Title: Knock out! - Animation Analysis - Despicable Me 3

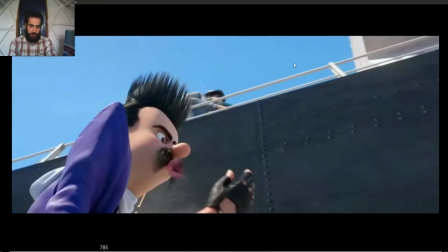12:16 Notice how the anticipation, so he's going to inflate the gum, so notice how he gets to the pose,
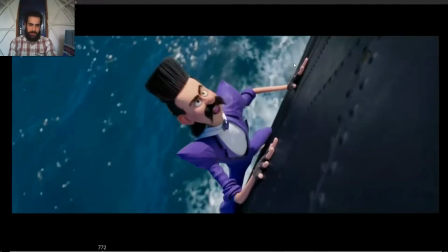12:22 and then so he anticipates, takes a breath, look at the stretch on the face, so takes a breath and starts to blow the gum.
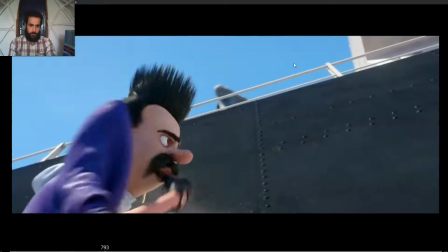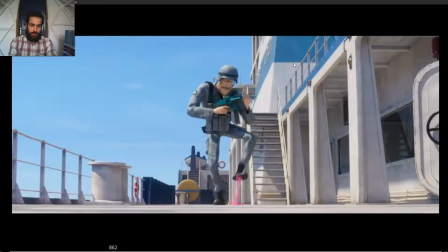12:42 This one is a really simple shot, but I love it.
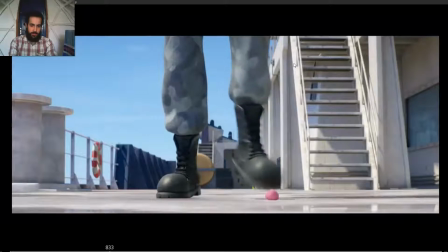12:45 So he's walking, even though we only see his feet and a bit of his legs, we can perceive the weight.
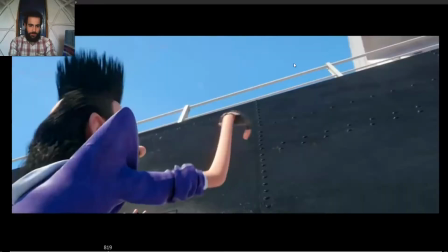12:52 So we can see how the weight is planted, he lifts the other leg,
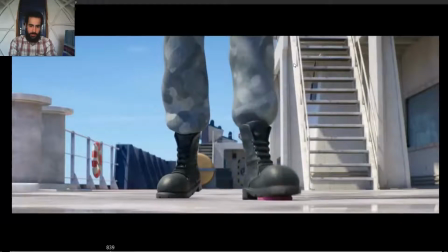12:58 notice how the rotation on the feet, really nice, and then he starts to place the weight in this leg. Notice how the legs start to move to the right as he shifts the weight to this leg. He realizes that he has a step on a gum,
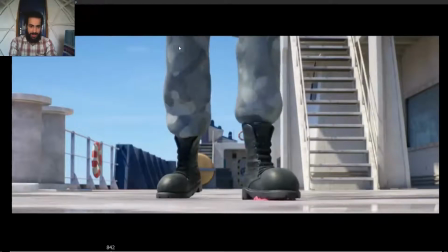13:15 so then and then he changes the weight to the other leg again. So he wants to lift this leg, so he has to shift the weight to this leg again. So notice how the leg, the heel, goes to the ground again,
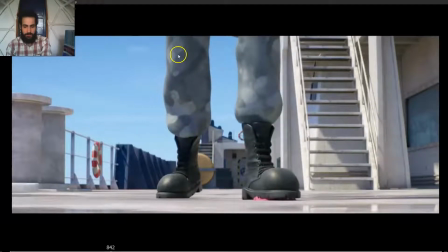13:30 and this leg moves to the left as the hips are moving to the left as well. So even though we only see the feet, we can perceive how the whole body is moving.
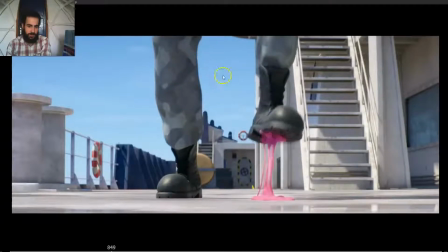13:40 So the weight is shifting and this leg lifting. See also when he lifts the feet, it's not like stay on that pose, but we can see how goes up and settles on an arc. So it's like up on an arc and settle.
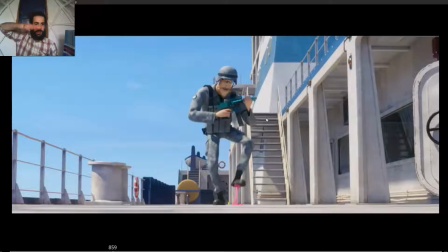13:58 It's not like get to the pose and that's it. Up and an arc and settle.
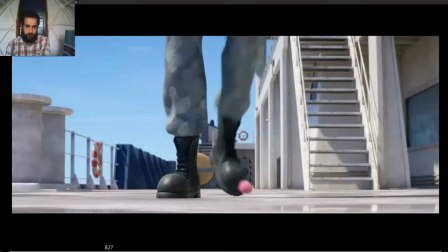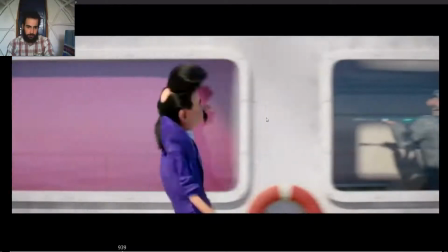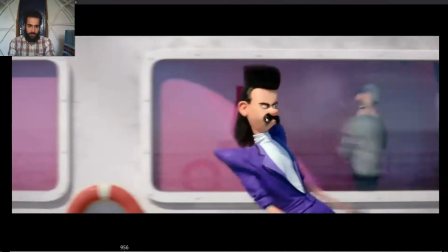14:15 This one I love it as well. So dance, nice, and then look at this pose.
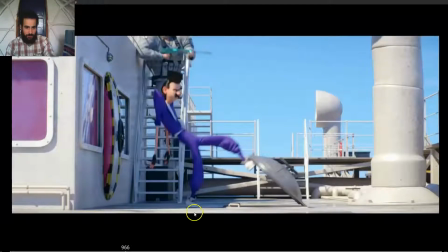14:22 Very, very nice pose. Look at the line of action from one leg to the face, from the head to the other leg. Look at the arms, the contrast on the silhouette, really nice straight lines, and then the curved lines. So you have that very dynamic pose.
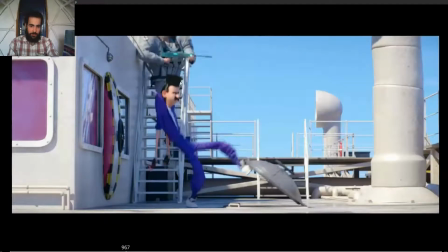14:38 So the movement starts, so he anticipates down, and see how it leads with the hips and the knee, how the knee moves up, this feet is still moving down ever so slightly, and the knee is moving up,
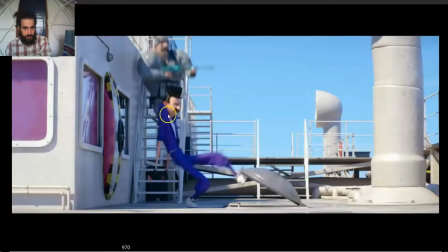14:56 the hips are starting to move up and forward, the body is moving down still, the hips keep moving up and forward, then the feet start to move up as well, the body is still moving slightly down,
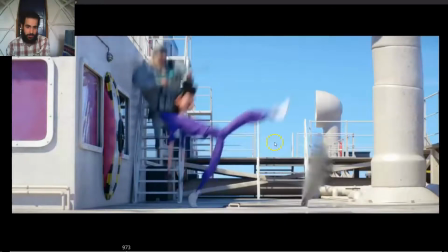15:10 then the hips keep leading, see how the feet keeps pushing, then boom, very dynamic pose, the jump, boom, boom, see how this leg, the one who's supposed to jump, so with this leg is the one that is making him jump up.
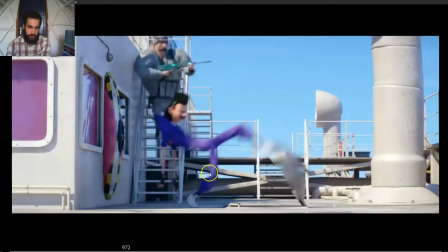15:29 So notice how they let enough bend the frame before the straight, so it feels like a powerful jump. Because if you had the frame before the jump, before the straight leg, you had a very
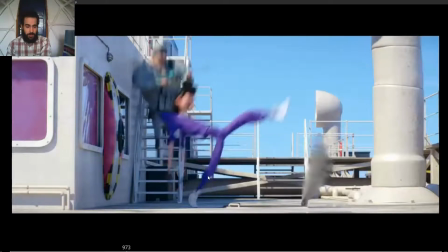15:45 straight leg here as well, it wouldn't feel powerful, because you wouldn't have enough trajectory to make the leg straighten.
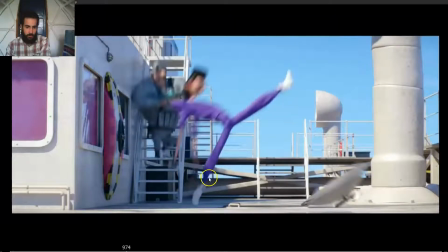15:54 So they kept a bit of bend, and then boom, the jumps happen. Boom.
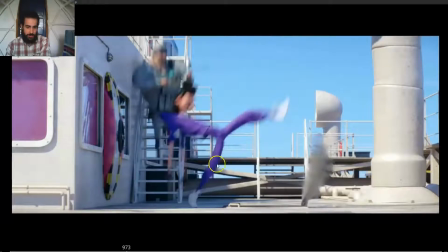16:00 Notice how there's one frame where the legs is completely straightened, so the frame pushing the whole body forward, and then
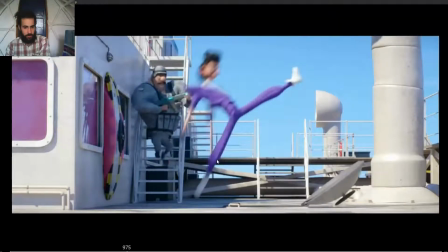16:09 boom, boom.